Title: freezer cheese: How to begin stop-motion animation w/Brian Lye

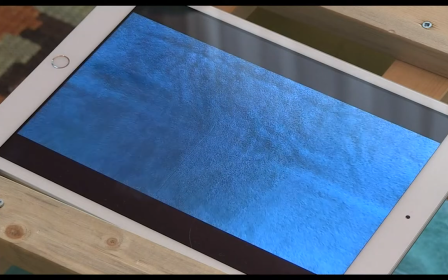So the important thing to note here is the speed of the crystal changes depending on how large of a movement there is between photographs.
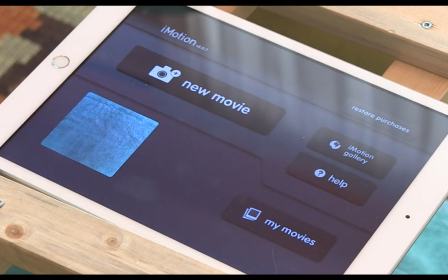Okay, I'm gonna do a new movie now where I want to make an object spin. I'm gonna use my friend the frying pan.
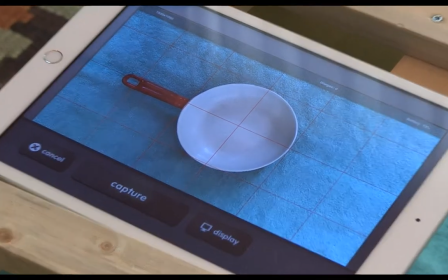And here's another situation where I'm gonna zoom in so you can see this, where these grid lines are super helpful.
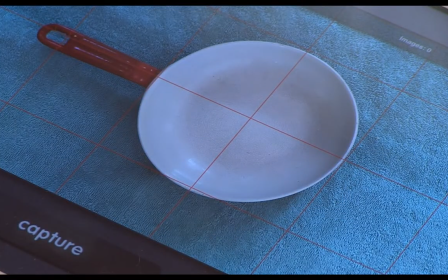Let's just get this frying pan to spin on a really nice loop. Okay, so frame number 1 is there.
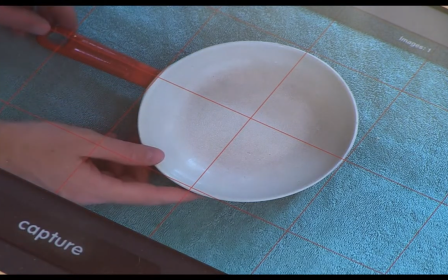And all I'm gonna do is have the frying pan move on an even amount around the grid.
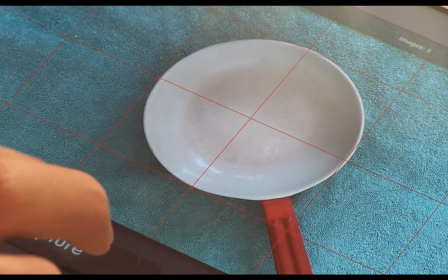So I'm hitting up all the corners of the grid. And because I have it on this towel, it actually spins really nice.
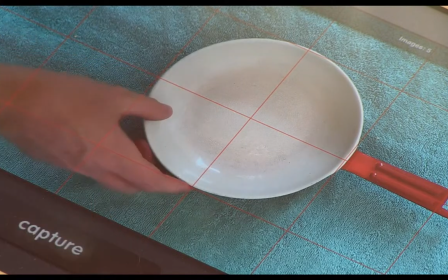So I'll get a pretty nice smooth spin.
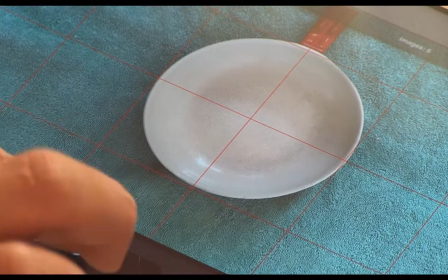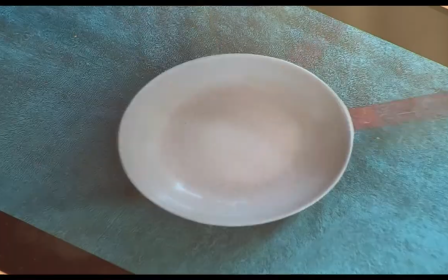And I'm going to stop there because I believe I started on the other one and there. So we have this frying pan that's just a spinning. I really love loops because they can just give you the opportunity to spend time with an object and see what it does for you when you watch something on an endless repetition.
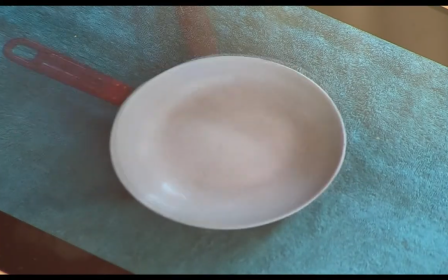There's our spinning frying pan.
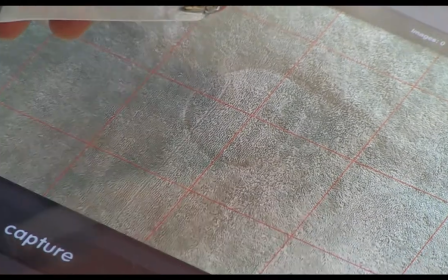The next thing I want to work with is the nail clippers. And sometimes it's often fun to look at the object you have and sort of see, well, what can this object do?
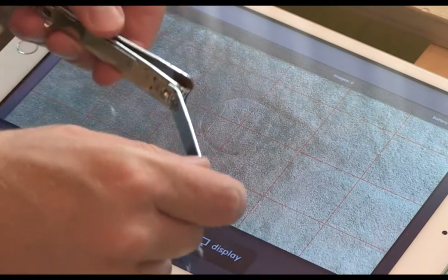Obviously the nail clipper can do this movement. So I'm going to see if I can get it to animate itself and take advantage of all the little things it can do.
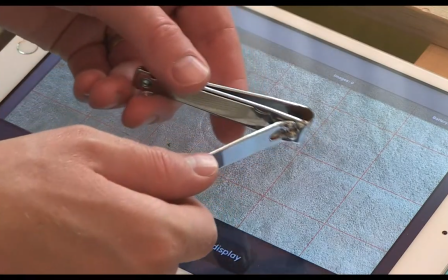Let them kind of guide where it goes and what it does. So basically I'm just doing small movements with it.
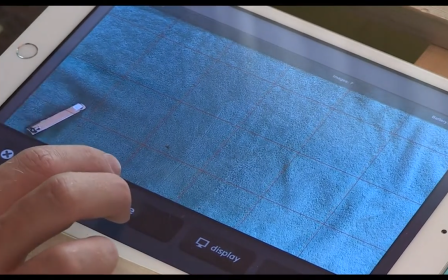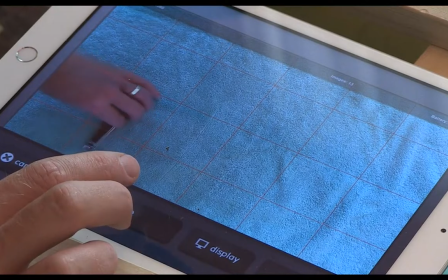And although this takes me a while, this is actually probably going to be quite a fast spin because I'm rushing it a little bit just to get it in there.
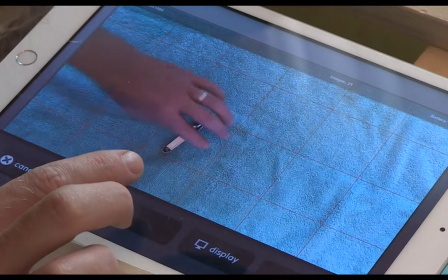And I'm bringing it to the center of the screen. And again, the grid is kind of my best friend when animating.
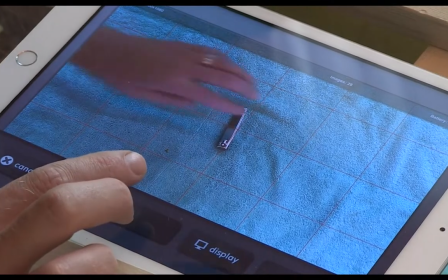Sometimes you might find you actually take a picture of your hand. I often don't mind that. Some people want to delete those frames.
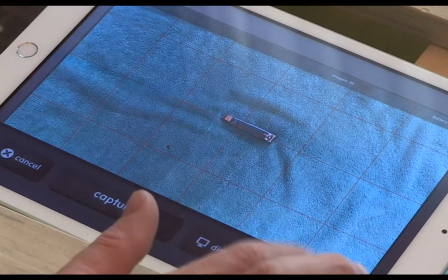So let's see. It's made it to the middle. Let's just see what that looked like. There in comes our little friend.
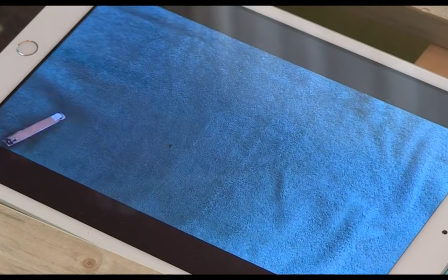Kind of nice thing about the towels, it shows a trace of your path. Okay, now you want to go to the last frame, so it's important I hit this arrow.
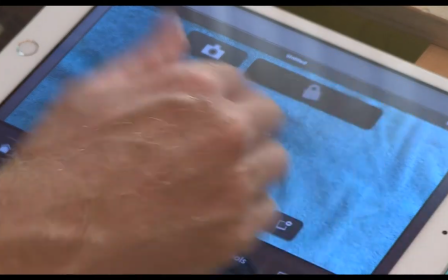Up here it tells me I'm on frame 30 of 30, so when I hit resume, I'll continue from the end.
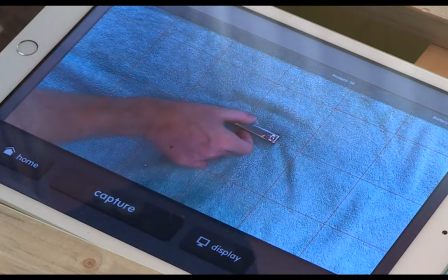Now it came spinning up and I want it to stay still for a bit, so I'm just going to have it do a slightly smaller stop and then have it come back a little,
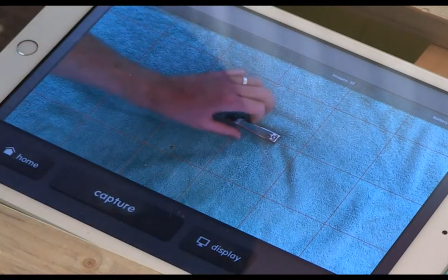just as though it hit on the brakes really a bit and it kind of wove itself back. And I'm going to let it chill out for a little bit so it just hangs out on screen.
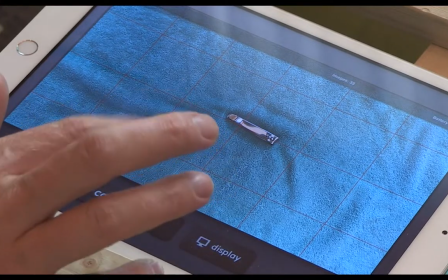It's always important to let your objects breathe and take their time, so I'm going to do six.
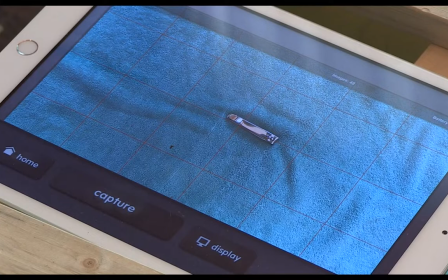And then it's going to think what's it going to do. And I think it's going to try and raise its little lid there.
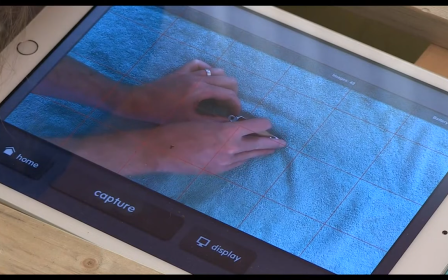And so let's see what we can do. Oh, good. We can do a little halfer. That's nice. Let's see if we can do another one. So that'll be quite a quick gesture because it was just really done over a few frames. And now it's open.
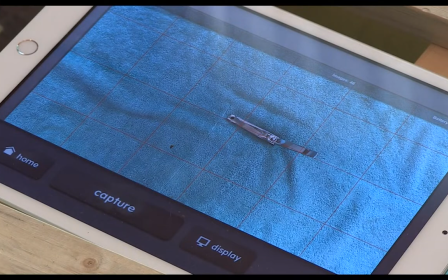So it's come up. And it's like, okay, well, now what do you want to do? Let's see if we can make this part that just came open spin.
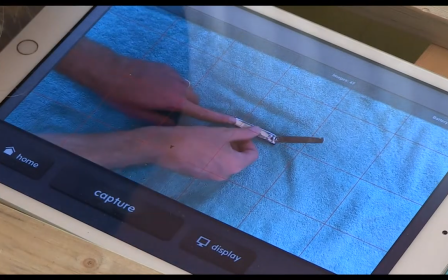So we will go here. Now there's something I didn't anticipate, which was the balance of it all.
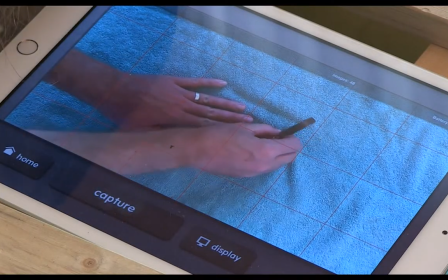And we probably aren't going to be able to make it helicopter around because of balance. Well, then we can just have it fan itself.
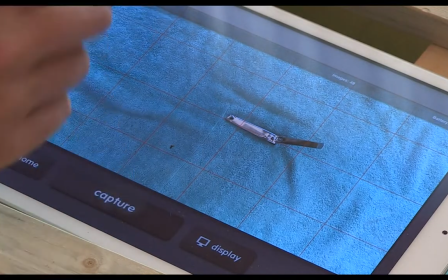How about that? So it'll go like, maybe.
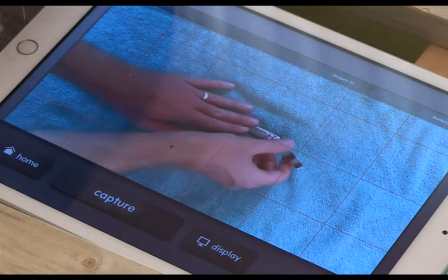So the fun thing is I'm letting, the mobility that the object presents determine what it can do. We'll try and do that just a couple times so that it can do a little wag. Now, because I'm doing this for demo, I'm trying to do it kind of quick.
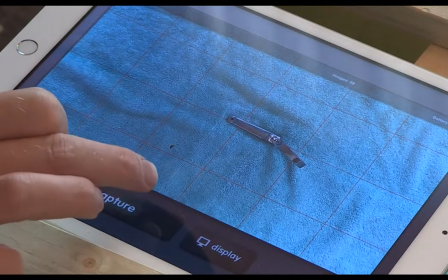You can really take your time. Do very subtle movements, get really kind of smooth.
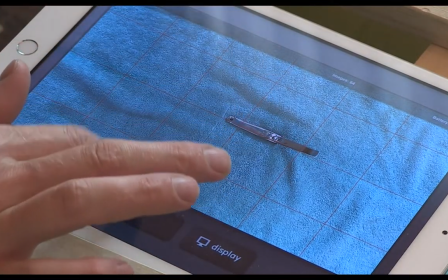So I've done this kind of little sporadic little wave, and then we want to have it bring itself back.
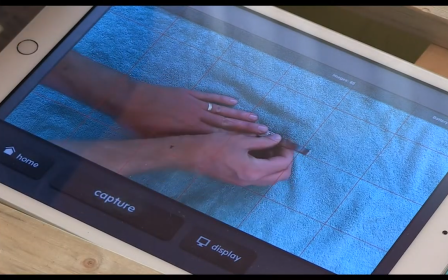So I like to let things exit.
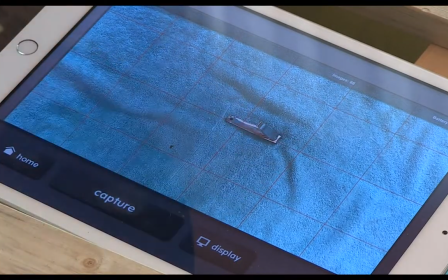And then we'll let it travel out. I can have it come back and then shoot out. So it's just kind of like it's been spring loaded.